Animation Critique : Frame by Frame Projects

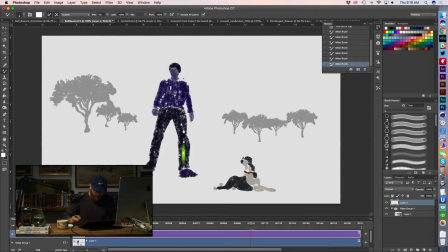So Steve, you've kind of eased it into the ground which we know from gravity just would not happen and your motion blur is so intense that we actually lose the visual of the ball but you see how it's actually easing into
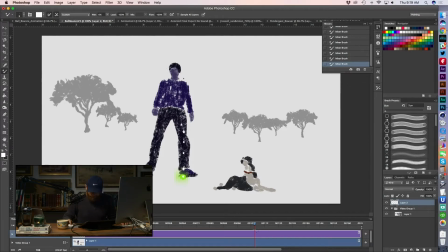the ground it like stays pretty linear and then it eases into the ground almost like it knows it's about to hit the ground so let's see if we go back one more so you've actually got it going pretty good, right?
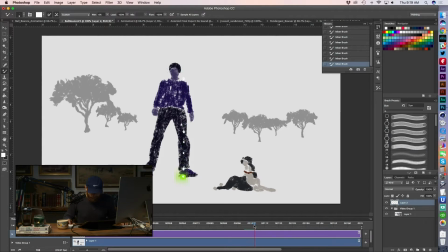It's like spaced pretty far, it's coming down, but then it kind of eases into the ground, just sits for a frame, no squash, no stretch, just kind of chills on the ground, and then totally takes off in this direction. I guess I better switch colors here.
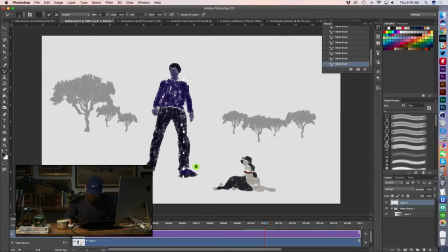Let's just play this out a little bit, Let's see where this goes, takes a total jump to the right, big big spacing on that first and then it starts to slow itself down in mid air on that frame,
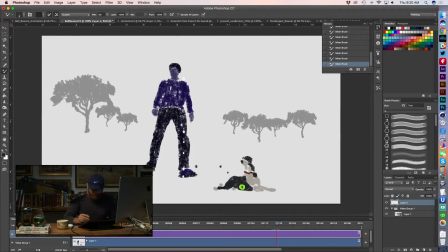then it speeds back up. I guess I need to switch colors again, this is going to get a little confusing but I think we're going to be able to follow it.
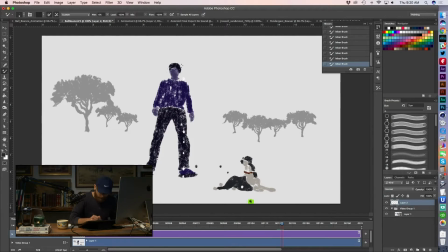So let's see if I can follow this arc and see how we're doing.
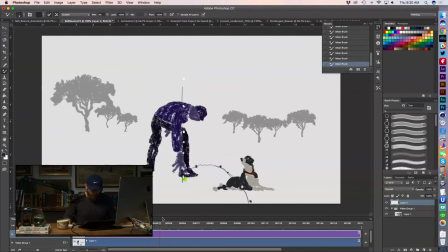So the biggest issue, Steve, is in my view is this goes up, super quick bounce, starts to come down, actually eases into the floor, which we don't want to see, right? That spacing, we could probably lose this frame right here. so it doesn't appear to be easing into the floor.
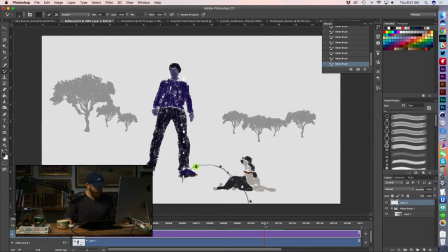And then there's just a little bit of weirdness on this side where, like, if you just look at these three frames, it goes super far. The spacing is very far, so that suggests a ton of speed.
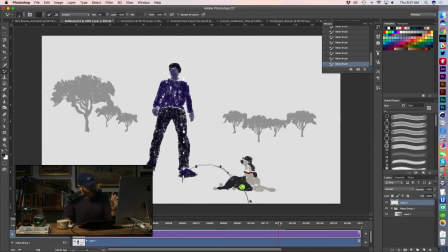And then it's close on the next one, and then it's kind of back out to that same chunk of distance again, right? So just when you watch the natural playback, I think it gives you kind of a weird wonky feeling when you see it just to see that spacing kind of
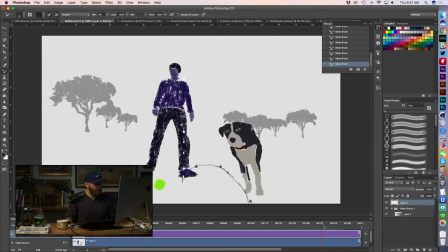play out that way and we won't go all the way and I'm loving the dog by the way that's super cool you're gonna have to tell us Steve exactly what you did on process here bud in terms of if this was a video
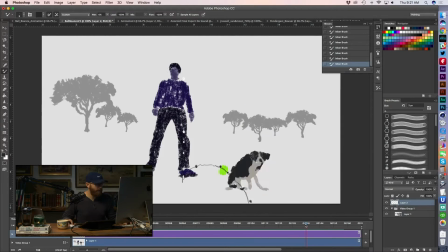clip of your actual dog or if you just eyeballed the posing of the animal there because that's super cool, and I'm digging the style. But the main thing is spacing, right?
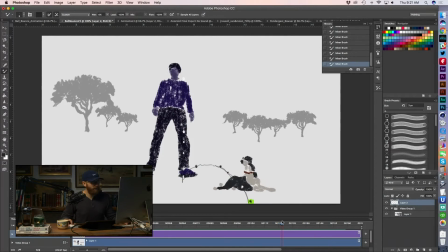Is if you watch something and it feels weird, it's usually pretty reliable to go in with a kind of spacing chart and see, well, the gap here doesn't really match the gap here, so that's why we're getting, you know, it's fast, and then it slows down, and then it speeds up.
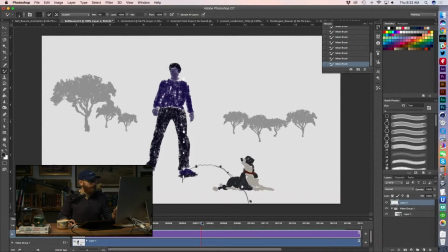So just kind of massaging some of that out. Now, you might have been rotoscoping live video, right? So maybe we're getting some weirdness, but as the animator, important to kind of massage these things and fix it in post to try to get a really good spacing and a consistent feel.
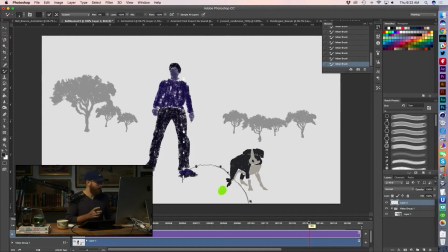But I think a really cool example, Steve, of just using a different style altogether.
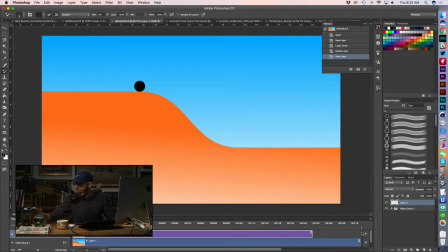So I'm really excited to see just a pretty cool approach there with what you're doing. And so if Steve comes in later, maybe we'll have to get a little more information from him on his ball bounce.
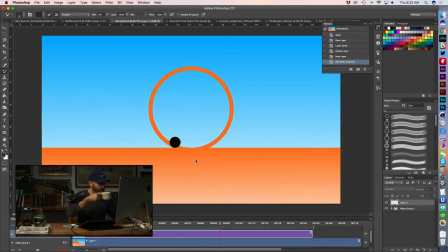So let's see, who are we looking at here?